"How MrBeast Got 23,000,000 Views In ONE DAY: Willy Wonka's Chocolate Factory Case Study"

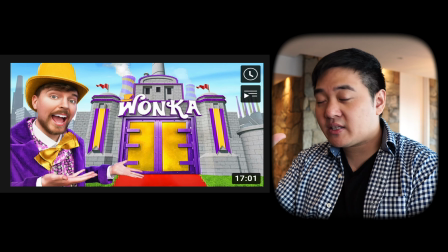[4:07]
He's only use two elements in the thumbnail and so something that's really important is not to try to use too many elements to get
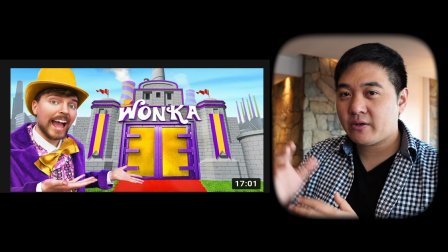[4:14]
viewers confused you have to understand that when people are looking at thumbnails they're really just going to be looking at it for you know less than a second maybe
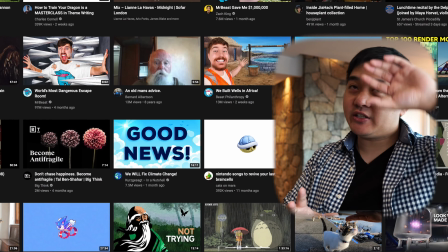[4:20]
only a few milliseconds but not only that you have to understand that your thumbnail is going to be contrasting against all these other thumbnails that are also on the home page or also
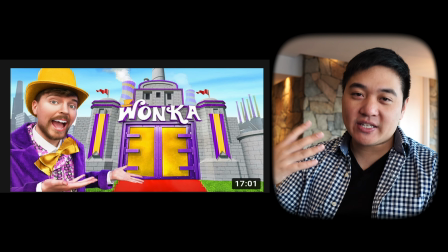[4:28]
in the suggested box the color schemes here like obviously it's the willy wonka theme being purple and yellow but but
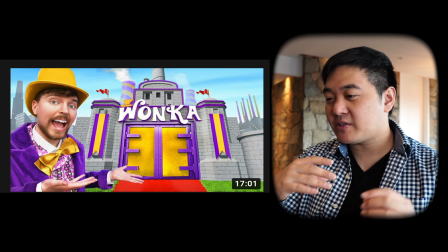[4:36]
this high contrast type of thumbnail really appeals visually like you can tell immediately that you want to click on this video having this bright saturated
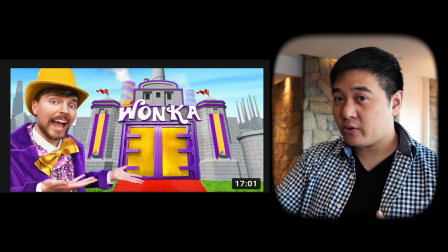[4:44]
colorful thumbnails especially true in terms of how it appeals to younger audiences but of course anyone can look at this thumbnail and be like I think that this
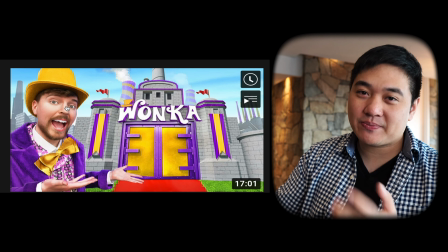[4:52]
video is quite interesting here his eyes are whiter than you would expect here his teeth are whiter his face pops out more and that's all sort of photoshop
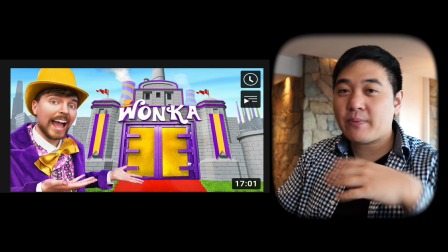[4:59]
related similarly the wonka part of things it looks like it's a semi-realistic thing You can't have it look completely like a cartoon because then
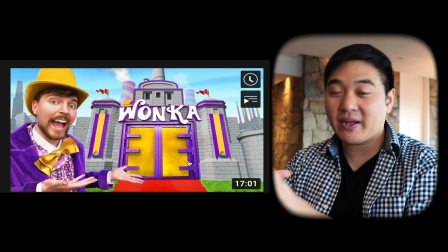[5:07]
it would be like oh like this video is just a cartoon Which is not it's like he actually made this chocolate factory having this emotion of wow is like this
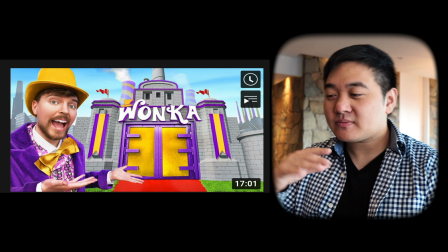[5:14]
Emotional valence that makes you excited to click on the video and all of this by the way is just happening within a second
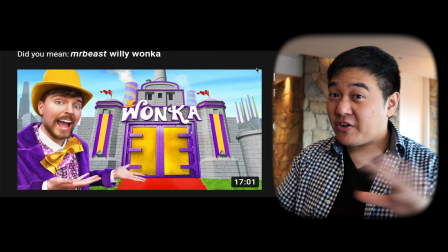[5:22] So without further ado,
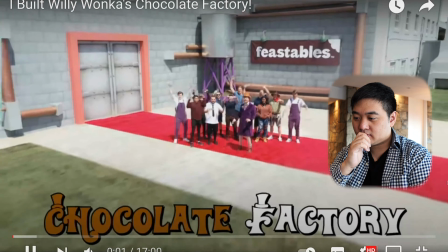[5:23] let's get into the storytelling of the video itself I recreated Willy Wonka's chocolate factory in real life and one of these 10 people is gonna walk away with this chocolate factory
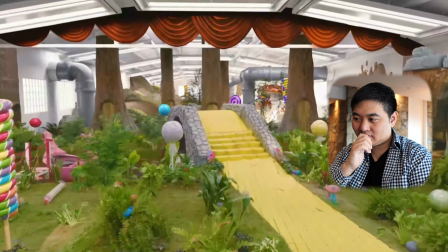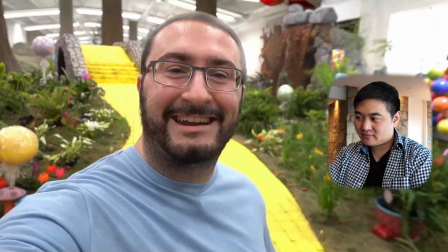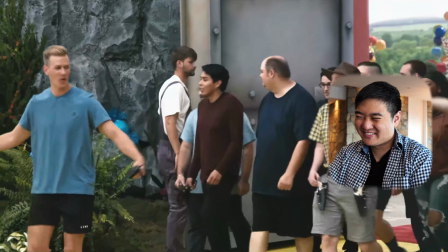The first part of any good YouTube video is the hook. The hook has to reaffirm the click, so when people have just clicked on I built with the his chocolate factory they need to see almost immediately willie wonka's chocolate factory being built by mr beast it's a mistake to try to tease that out through the end and leave it to halfway for the video for the big reveal because the thing is that your viewers aren't even going to get there so you actually need to give people what they came for and mr beast does that extremely well there's a subtle zoom effect here that always happens and mr beast uses that because you know someone might have just been watching an ad for five seconds they almost need to be reengaged immediately.
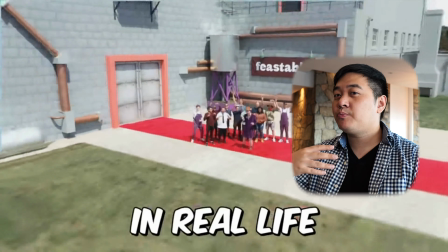[6:26]
We've always got these subtitles down the bottom here to add a bit more visual dynamics but obviously
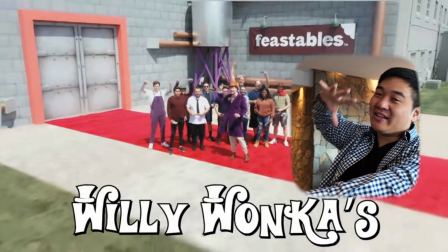[6:32]
the real shot is him panning out to reveal the grandness,
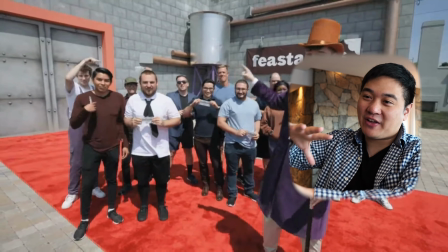[6:37]
the actual context of how big this thing is. And the thing is this video is a Mr Beast video so it's not about him building the actual factory itself but rather about the competition that's about to result.
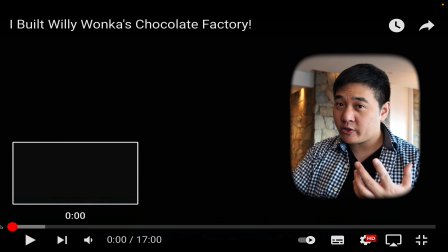[6:48]
Yeah we've got multiple different cuts really really quickly and that's just the fast-paced storytelling
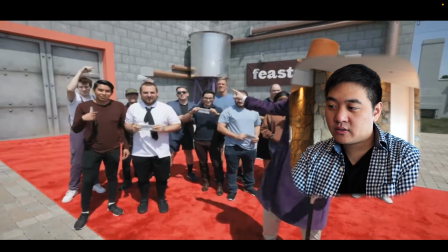[6:54]
and that's
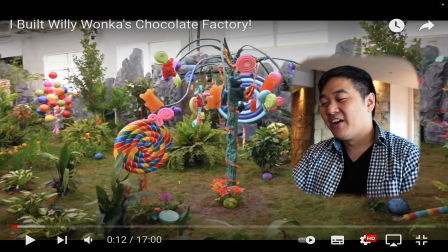[7:06]
within 12 seconds maybe six by 12 seconds basically here's a subtle effect when you zoom out and then you change the zoom timing that's what's called a speed ramp so from here it's like slowly zooming
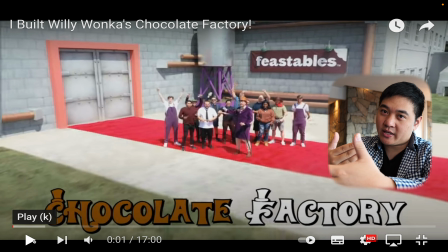[7:19]
out you're sort of teased you're wondering what's going to come next and then it zooms out completely because you just want to find out
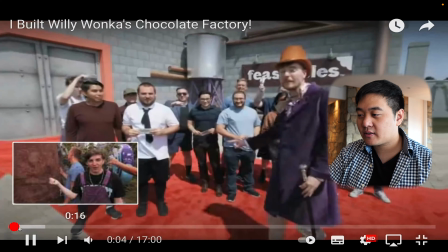[7:27]
so that's a speed ramp these 10 people is going to walk away with this chocolate factory
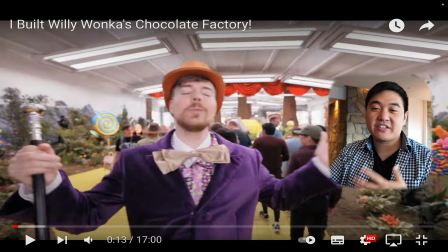[7:34]
that is a big reveal that is a big payoff already within 13 seconds for the person who clicks on that and sees that part of the video immediately the reaction is going to be like wow and that's really what you want to get as soon as possible within a video this video is 17 minutes long But if you lose your viewer within the first 30 seconds, then you're done for.
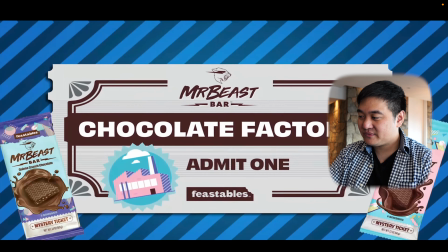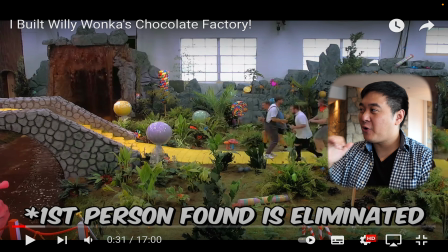[8:03]
Classic Mr. B style, get into the challenge right away. Don't hold back now that you've done this reveal because people want to see the next thing.
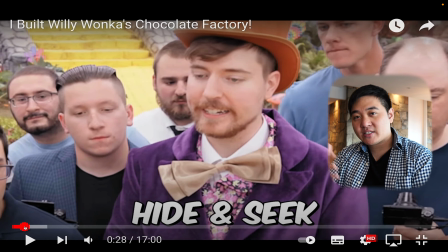[8:14]
actually something interesting here is that like he could have spent time explaining the rules the thing is at this point in time it's hide and seek it's a pretty easy game but even then he's taking the time not to over explain things so you can see here see he's actually put in as
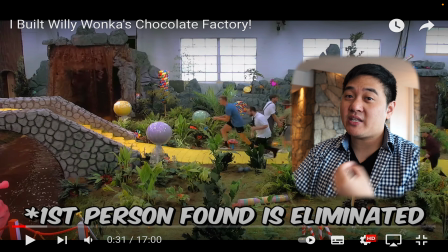[8:29]
a subtitle the first person found is eliminated as opposed to speaking that out loud i'm not sure if it's because you know they forgot to say it
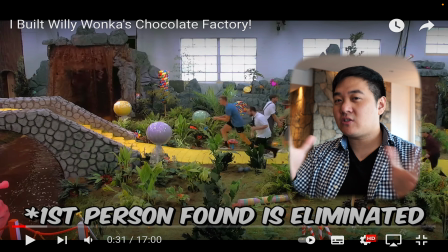[8:37]
which i think is unlikely i think it's more so that you just don't want to waste too much time explaining the concept of the game explaining
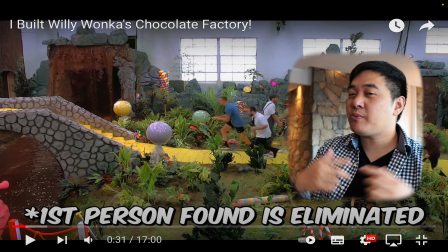[8:44]
the the thing that's happening because if you do that like people sure they'll understand what's going on but you might lose the
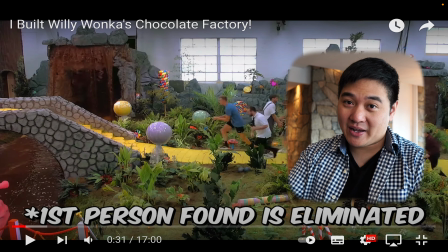[8:52]
person's interest and that's the thing that you want to keep more so even then perhaps the understanding of what's going on does it really matter that the first person found is eliminated like and does that need to be explained verbally not really you're gonna see it in a second so that's why you can just you know put as a subtitle skip ahead and just try to keep the pace up keep that really good momentum that you've got up for the video so far
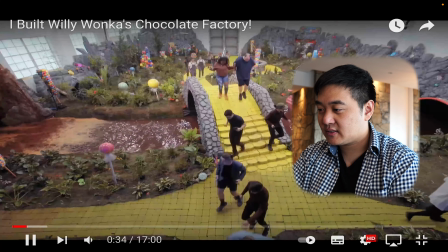[9:13] okay we gotta go hide let's go let's go oh
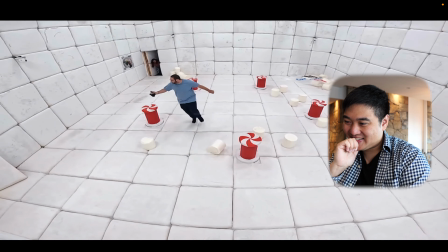[9:18] my gosh it's a marshmallow area what about these a
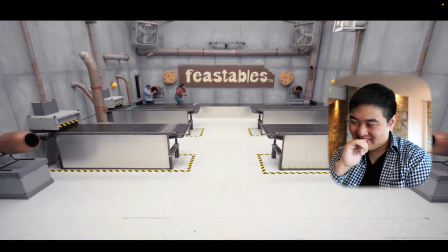[9:22] bit of humor there i don't know if i can fit in here so you're awesome yo what in the what even is this area let's go if i were to hide one of the
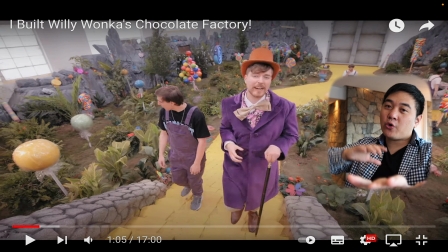[9:31]
reasons that this video is so appealing is because you've actually got so many different scene changes but you still understand exactly what's going on you understand that everyone's in the factory so you don't really need to understand physically where each location is but being able to create so many visually interesting scenes and
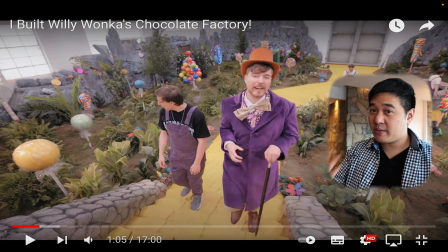[9:46]
being able to introduce them one after another is a really powerful way to keep people's attention and you also have to understand that these scenes are very very visually
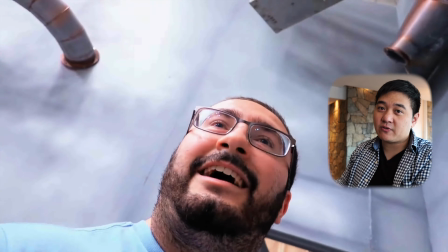[9:54]
different like the colors are completely different the actual composition of the scene is very different something that people can unfortunately fall prey to when
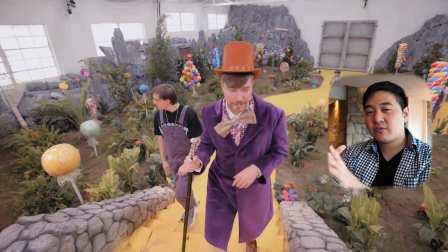[10:01]
they're recording video is that they just sort have very similar looking scenes even if those scenes are actually in physically different locations but if they just look the
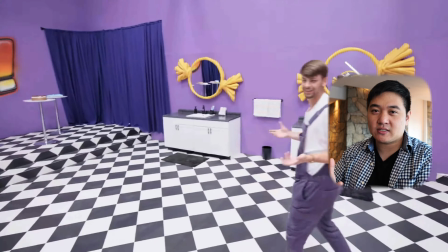[10:09]
same then it's it tends to lose people's attention so sorry that i'm not changing the scene for this analysis video let's keep going i'd probably
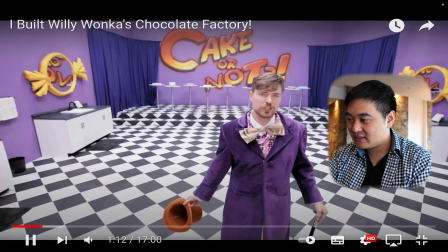[10:17] hide in the chocolate river i don't feel like checking it so if they did they win one of our side rooms in the chocolate factory cake no no obviously you can't have a chocolate
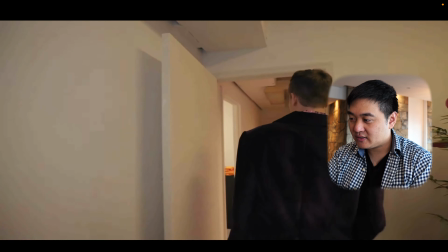[10:26] factory without offices to manage just throw it in here let's go this way surely nobody's hiding in here i
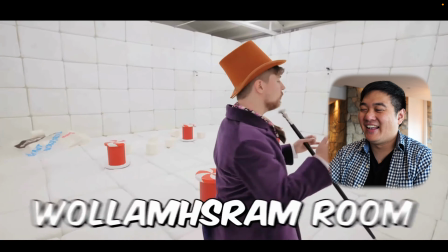[10:35]
don't see anybody nobody's in here either and this is the wall of trim this and nolan we're very smart at this content creation thing right they know that guy is going to be in the box or they they obviously have a strong feeling that the guy is going to be in the box but by doing that they're creating this anticipation you know it's the tease rather than just the end answer because now you've got this setup
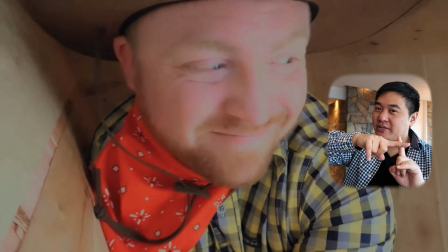[10:54]
you've this new narrative setup of just like you know what's going to happen to the guy in the box that's a mini narrative that's been set up here and
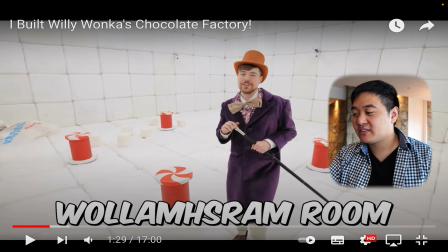[11:01]
so you're gonna want to watch until at least the end of that narrative this is the wallum schramms room what are you saying right now that's marshmallow backwards
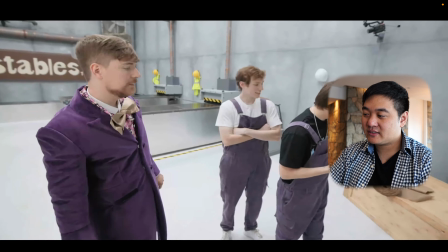[11:10]
oh okay jimmy oh we were just calling you jimmy we found this really awesome hiding spot oh the guy dressed up cool this way watch
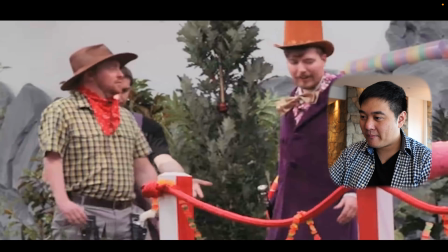[11:19] out for the giant candy cane you've seen the movie before right all right then you know you must get in the boat in the boat Don't ask me how,
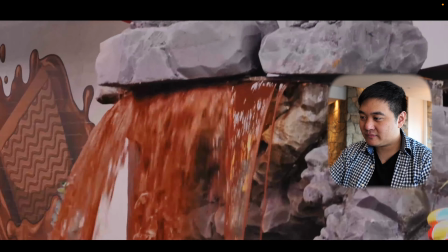[11:25] but we put a chocolate river with a chocolate waterfall in the middle of this warehouse Hi Jimmy!
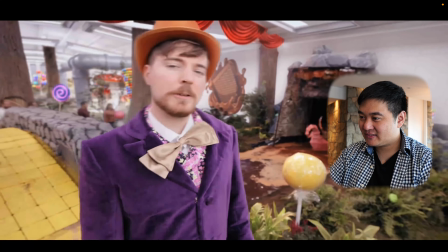[11:30] Part the waterfall! I thought this was gonna stop!
The waterfall was supposed to part, but I guess that messed up Our next channel is on the side of the chocolate factory The waterfall is obviously a big, cool part of this chocolate factory But there's something interesting about Mr. Beasting Even though he's got these grand things, and these grand videos but there's this fine line between being overproduced and being underproduced that mr. beast hits really well if you're over produced that's kind of like a reality TV show or something like that but people on YouTube they're not looking for overproduced content people on YouTube are looking for relatable content despite the fact that this is a huge multi-million dollar project there's still this kind of casual feel to it and that's something that's different from YouTube as a medium platform compared to other platforms.
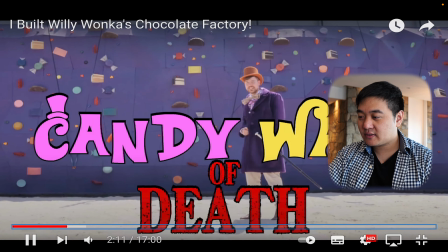[12:18] I call it the candy wall of death. Sounds a lot scarier than it is.